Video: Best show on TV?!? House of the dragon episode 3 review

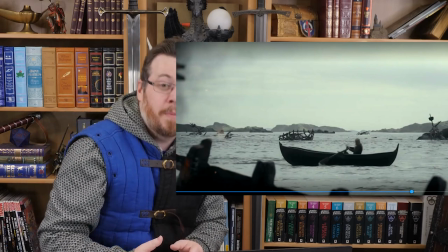And he can't stand that. He thinks his brother is coming to rob the glory that he has been fighting for for nearly three years.
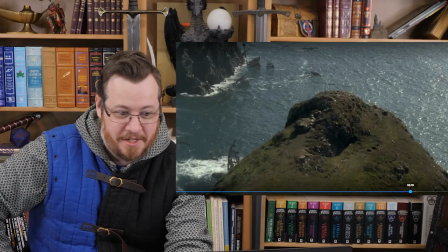And so he snaps, he bashes the messenger almost to death. People have to pull him off from doing it.
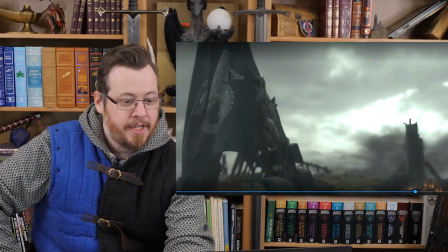And then suddenly we see Damon rowing out on his own to the island with a flag of surrender.
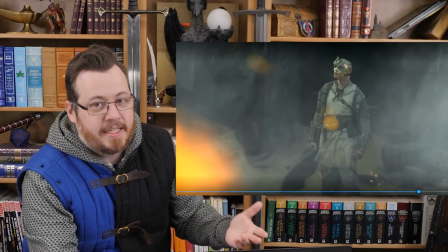And we know what he's doing. He's going out as bait.
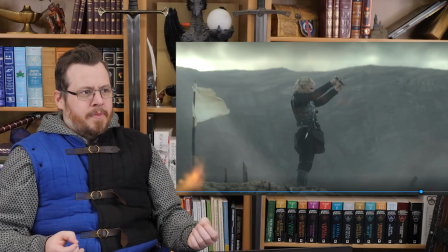And usually the question would be, what would cause someone to be willing to do something so stupid,
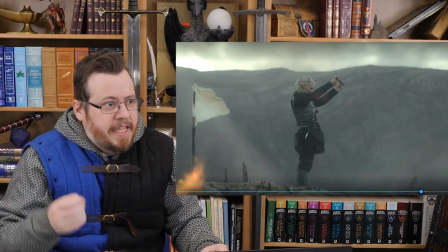go out on their own, risk everything, potentially die on this vague chance that this tactic plan of being bait would work.
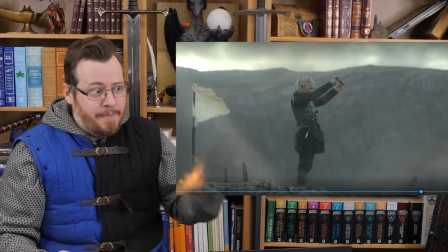But now we know exactly why, because of this setup, is there's a timer. Damon wants to win this battle now before his brother arrives with the fleet
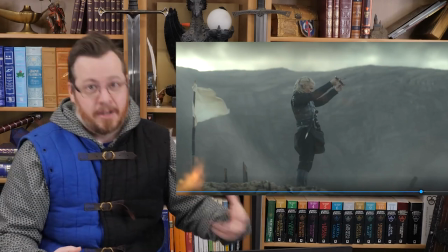to steal his glory and make him out to look like a failure. and
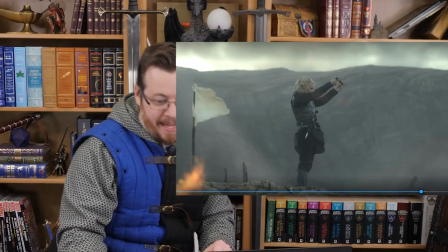so he goes balls to the walls and puts himself out as bait i love that setup and it adds great context to such an engaging fight
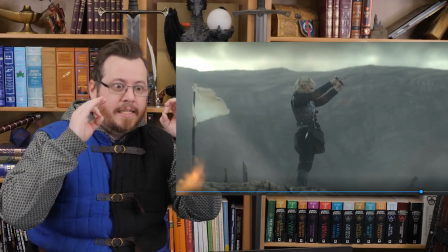scene because i'm invested this is what so many other shows rings of power has failed at being probably invested in many other fight scenes and actions and this
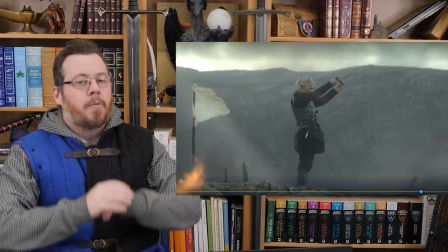i'm engaged i'm like oh yeah okay what a brilliant setup what brilliant character work and you know what's phenomenal about all this when damon landed
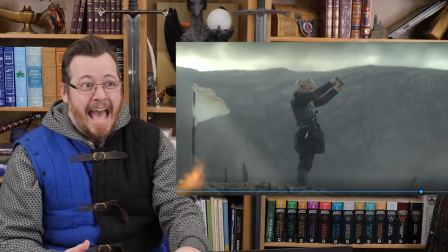on his dragon receives a note walks out to the island and even through the whole battle and when he wins the battle and i think
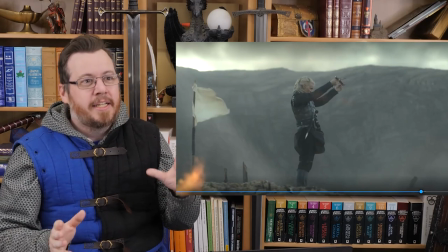he wins it in a pretty cool boss way there is a you know one possible potential criticism that you think you could have been done a different way
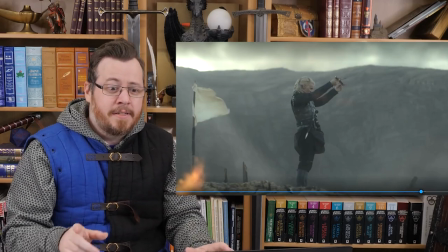but anyway throughout all of that damon matt smith that doesn't say a single line
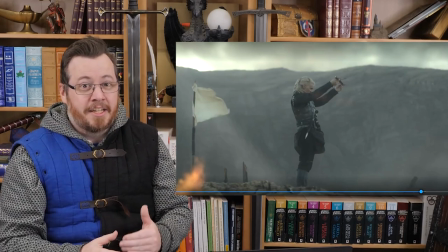this is all characterization conveyed through acting, emoting.
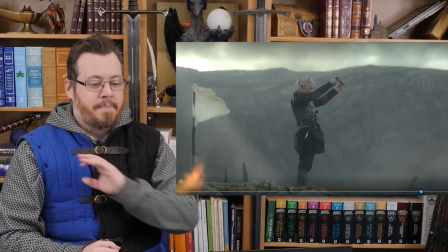It's brilliant work. Matt Smith does it amazingly, but the writing needs,
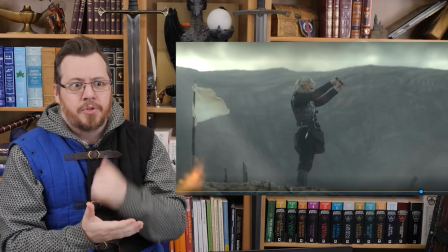I deserve such credit because so much characterization story plot happens without Damon saying a single word here.
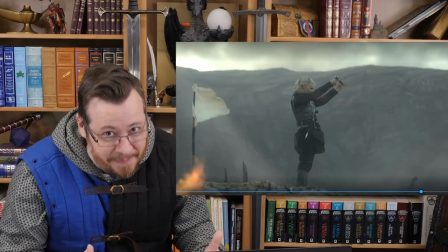That is genuinely brilliant. Really, really good.
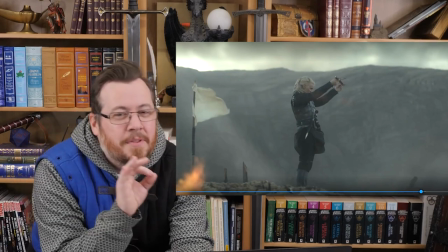The only criticism, there's a couple of small things and a big one,
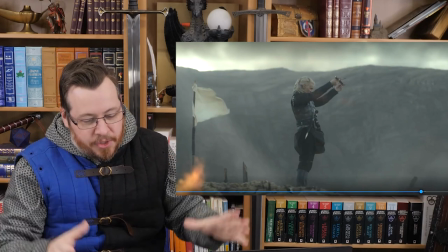but because everything else and the setup and the investment is so good it doesn't ruin it for me and the issue
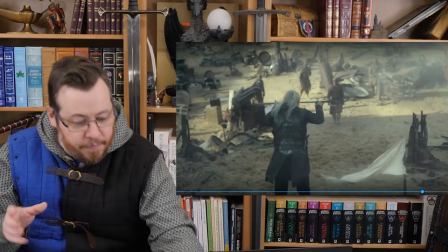i have here is the nature of the bait so far this is fine what is doing people the crab
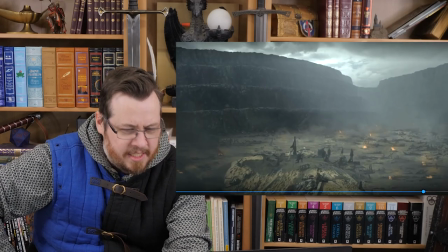feeders they're questioning they're coming out slowly cautiously is it a trap is it not what is he doing is
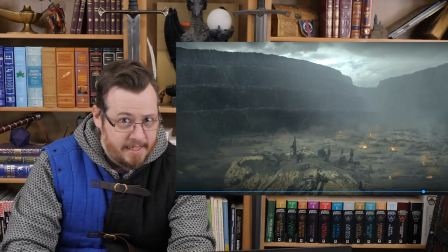surrendering essentially this is a valyrian steel sword he's presenting to
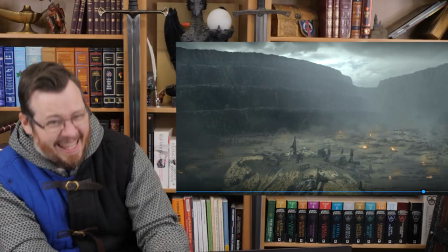them which is worth a small fortune and he is the king's brother what
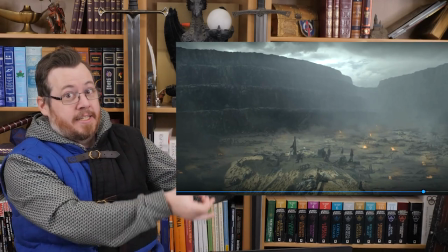a like prize to have to have captured okay so
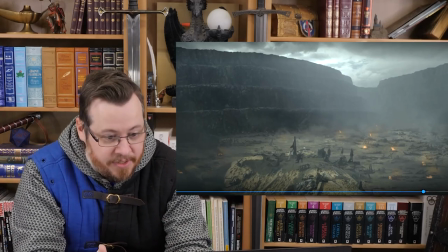absolutely this would pique their interest and draw out a couple which happens and
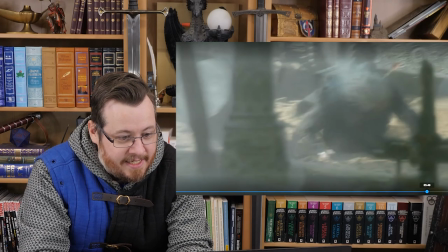is there they come close and then he just lashes out and starts
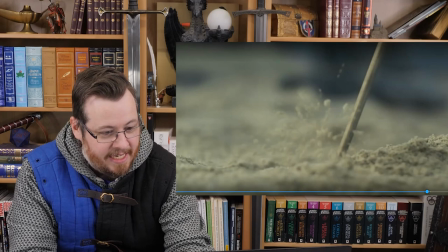taking them out one of the things that i really liked about this action
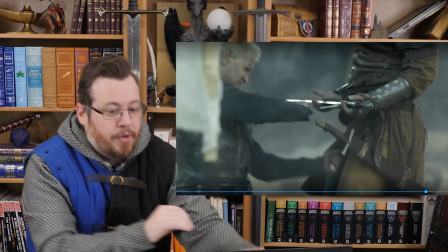sequence to begin with is that they're already spread apart and so that he's
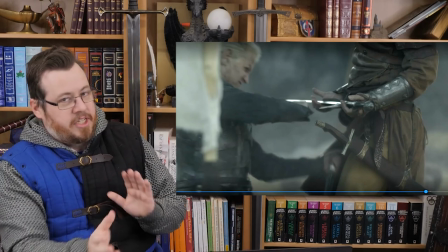not surrounded and when he lashes out they all kind of have to just approach him from wherever they are which naturally would not make them group
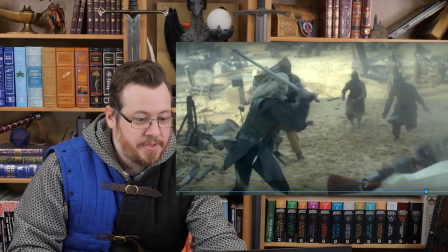together and so he could try and take them on one at a time he grabs his sword back quickly slashes one down takes out another i think
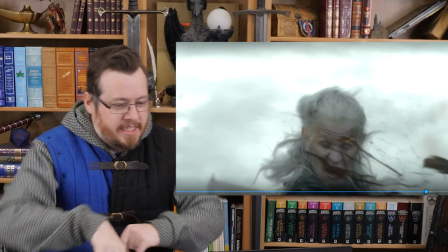some of the close cuts are they're not my favorite okay it would have been cool to see some great complex choreography to like take out one guy with
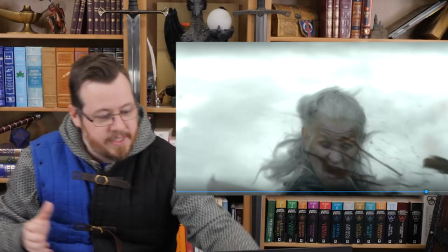a complex move and then take out another guy especially if it was all one continuous cut would look brilliant still this is a heck of
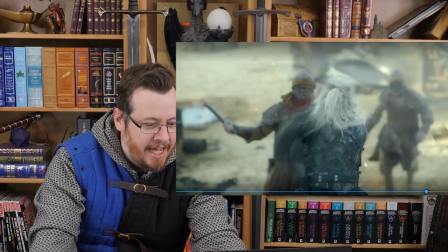a lot of fun and it's such a powerful moment for Damon where he's just he's cutting loose and he's taking out so many guys one at a time like
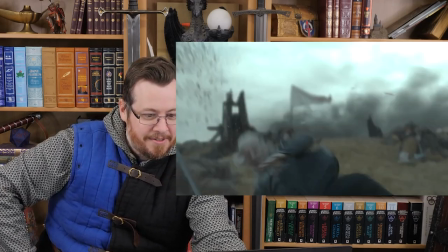oh he jumps kicks a guy rolls down recovers I
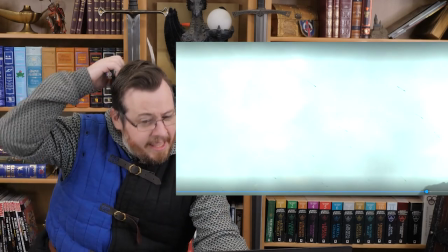love that that was great there were arrow there were the archers on the side
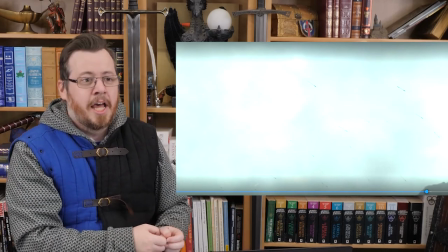i really got annoyed with a knock i'm not annoyed at them saying knock but then he says draw and they draw and they hold you know those um
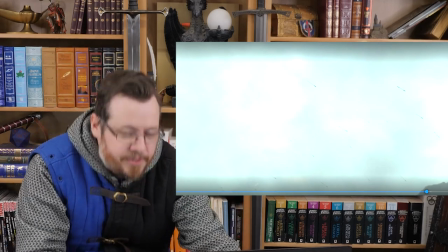bows at full draw all the way until we see the arrows getting loosed such like look they did in their first game of thrones um